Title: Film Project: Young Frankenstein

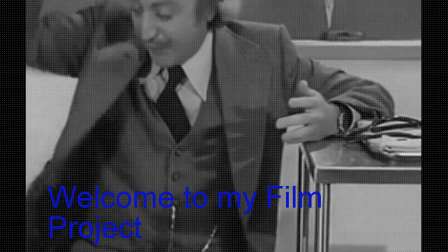(0:07)
This week for my film project, I had Young Frankenstein, and I'm looking at the cinematic elements that allow this movie to be funny. That I picked to use is one very close to the beginning.
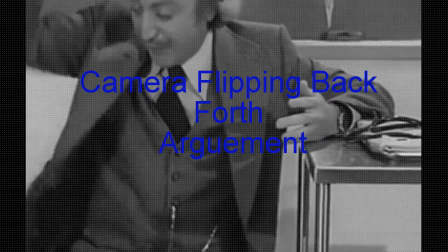(0:23)
It is when Frankenstein is going back and forth with one of his students in the classroom. The element that kind of adds to the comedy, at least for me, is how well the camera flips back and forth between Frankenstein and the student.
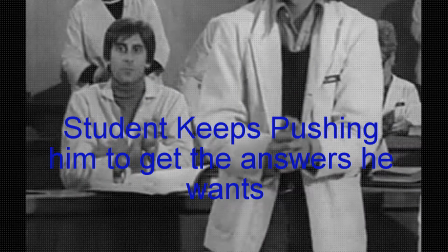(0:39)
It kind of shows the struggle that Frankenstein is having trying to explain it to him, and how much the student is pushing him to get the answer that he personally wants out of him. I then like the fact that Frankenstein gets so frustrated and starts throwing things around.
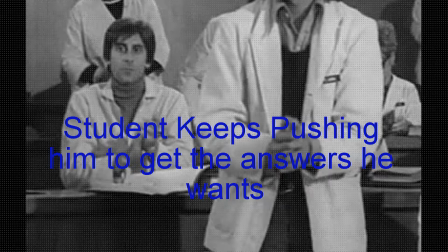(0:56)
This is why I used this image. It just shows that it really got to him, and he really, at this point, wants nothing to do with his grandfather, but still has to deal with his name.
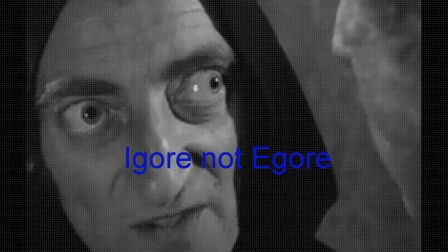(1:08)
The next scene that I decided to use is when Frankenstein meets Igor, not Igor. I like this scene because it is funny. Igor going back and forth with Frankenstein, talking about his first name versus his last name, and that, it kind of has some of the same sounds, but
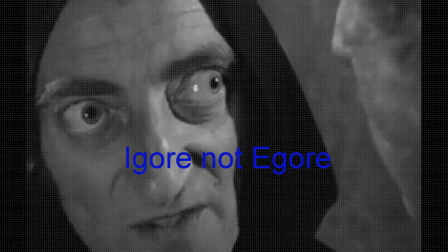(1:26)
Frankenstein changed it up just because he doesn't want to be called Frankenstein. And then Igor then changes his name from Igor to Igor just to mess with him. I think that the camera angles play well with this because it zooms in on Igor's face more than you would normally see,
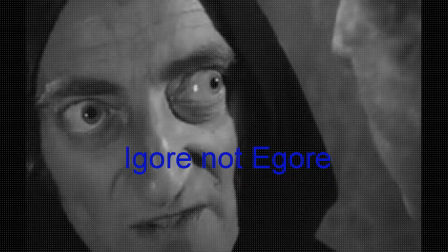(1:42)
just to focus on how off he looks and his facial expressions while he's talking to Frankenstein. I think it adds a little bit to that whole scene of them going back and forth, and I think it makes it funnier.
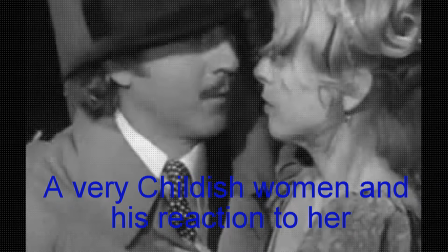(1:56)
The next scene that I decided to use is very soon after the last scene that I just gave an example of, where he meets the girl in the wagon. I can't remember her name, but it's funny how she is basically a child.
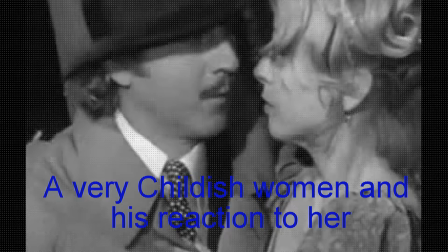(2:11)
The camera angles play to that when she's rolling around the hay in the back of the wagon. There are a couple other examples of her acting like a child, but she kind of comes across as a 5-year-old who's not very intelligent. So I think going back and forth between Frankenstein's facial
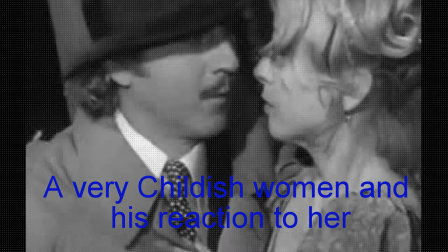(2:29)
expressions when he sees her, going back and forth between that and what she's doing, I think it's pretty funny. It's pretty funny.
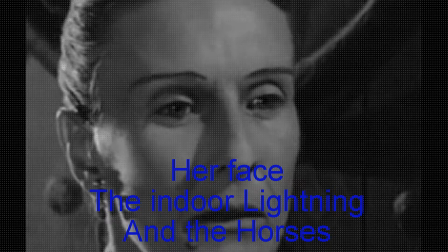(2:39)
I chose this next scene because every single time they show her face or say her name, lightning strikes out of nowhere, whether it's inside a building or not, and the horses scream and jump up and down like they're scared of her name.
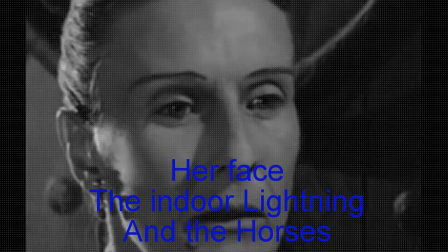(2:57)
It only shows the horses doing this twice, I believe, but the movie still lets you hear that the horses are crying every time they hear her name, and the lightning is inside the building. I think that just showing the close-up and how almost creepy she is
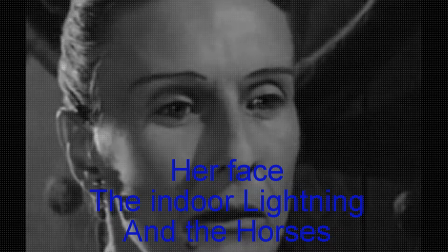(3:16)
when she is first introduced makes things with the lightning and the horses a little bit funnier.
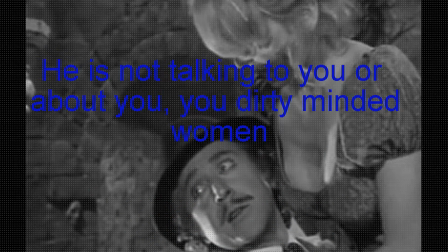(3:22)
This next scene is when Frankenstein finally gets to the castle. He first gets there, and the camera angles make it very clear that he is not talking to her as he is helping her out of the wagon, but when he makes a comment about something about those are big,
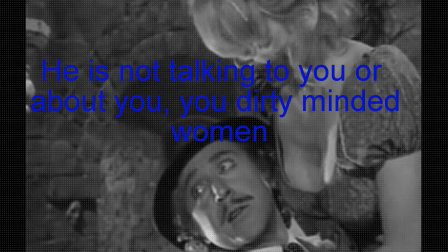(3:40)
or I can work with those, something like that, she thinks that he is talking about her based on where his face is, and he just doesn't respond to her at all. But the camera made it very, very obvious that he
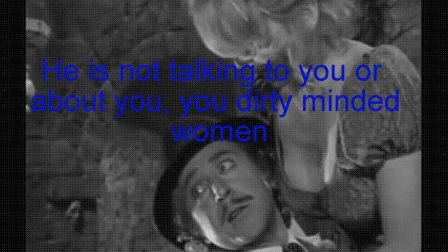(3:53)
literally was not paying attention to her at all and was having a completely different conversation, and she thought it was about her, and I found that kind of fun.
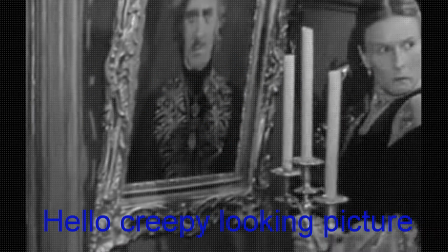(4:00)
I think that everything about this picture is fun. This is the first scene where the big picture of Frankenstein's grandfather is shown. Every time that it is shown, the camera tends to get closer and closer and closer to his face.
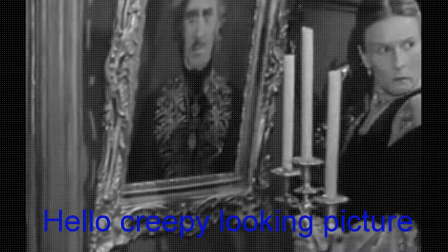(4:14)
It always seems like something's about to pop out from the picture, but it really never does. So I think that's funny, and it's a nice play on like a haunted house kind of thing. And I think it was kind of creative of the director to do that. In this scene, Frankenstein is having a nightmare.
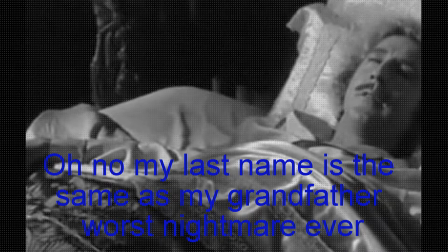(4:32)
We are meant to think that it is a very serious nightmare when, in fact, he is just having a nightmare about his name and who he's related to. The way the camera rolls kind of over to him makes us think that he is, in a world of hurt,
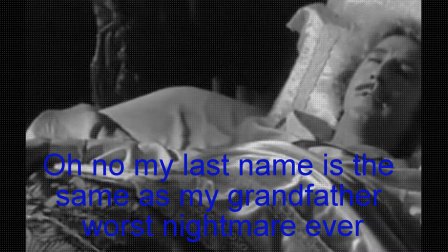(4:49)
world of panic, and it's really just about his name and him not wanting to be a Frankenstein. It's kind of funny how much it affects him,
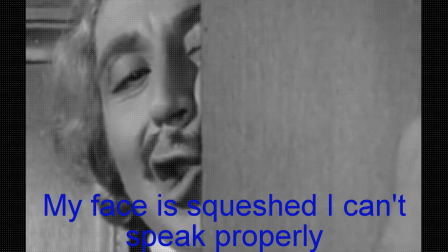(4:58)
being a Frankenstein versus a Frankenstein. The next scene is when they find that there is a secret room or a secret hallway behind one of the bookshelves, and they are trying to figure out how to open it.
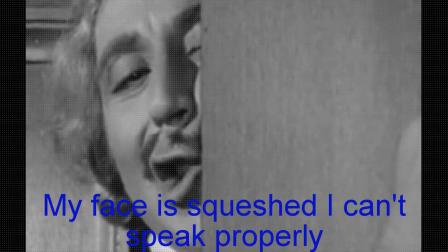(5:13)
The trigger is a candle, and they can't figure out how to get back and forth between the two, and he ends up getting stuck and looking like an idiot, honestly. It's kind of funny. The face is kind of funny. That whole scene, that whole
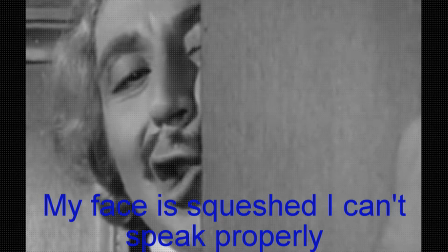(5:30)
play on with the door and how they react to each other is pretty funny, and the camera allows you to see just enough that it's still funny. Honestly, I just found this face hilarious.
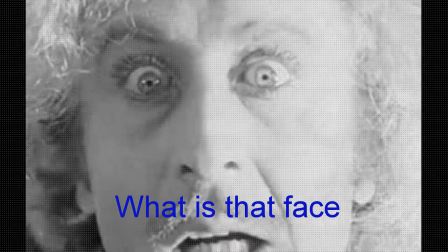(5:43)
The camera was way zoomed in on him, and the light was like bleaking his face, and his eyes were wide open, and his mouth was hanging open, and I just found it hilarious. It was kind of unexpected that he'd give you that look,
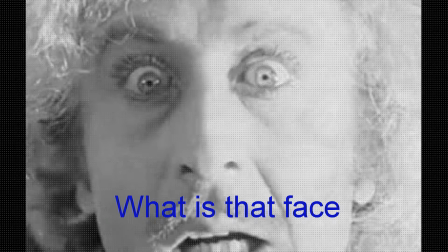(5:58)
but I just found it hilarious, and it just kind of clicked right to that face, and it was funny.
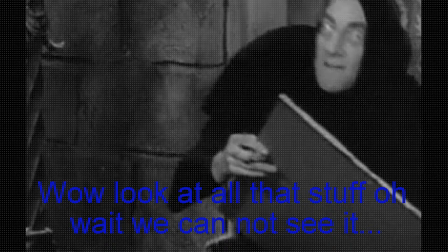(6:07)
The last scene that I picked is when they get down into the lab and see everything that's been going on, and they start working. I find it kind of cool and kind of funny at the same time that we were shown their reactions to finding the lab and to what was going on and to what was down there.
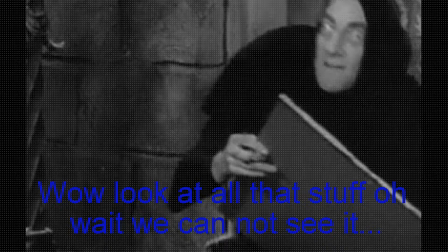(6:26)
But we did not know what was down there, so we saw their reactions, and then we were allowed to see our own reactions. I thought it was kind of funny because it was a little overdramatic, but kind of cool at the same time.
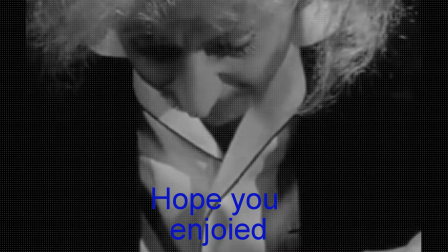(6:39)
That is the end of my project on Young Frankenstein. I hope it was enjoyed and that I explained the comedy elements well enough for everyone to understand how this movie was funny.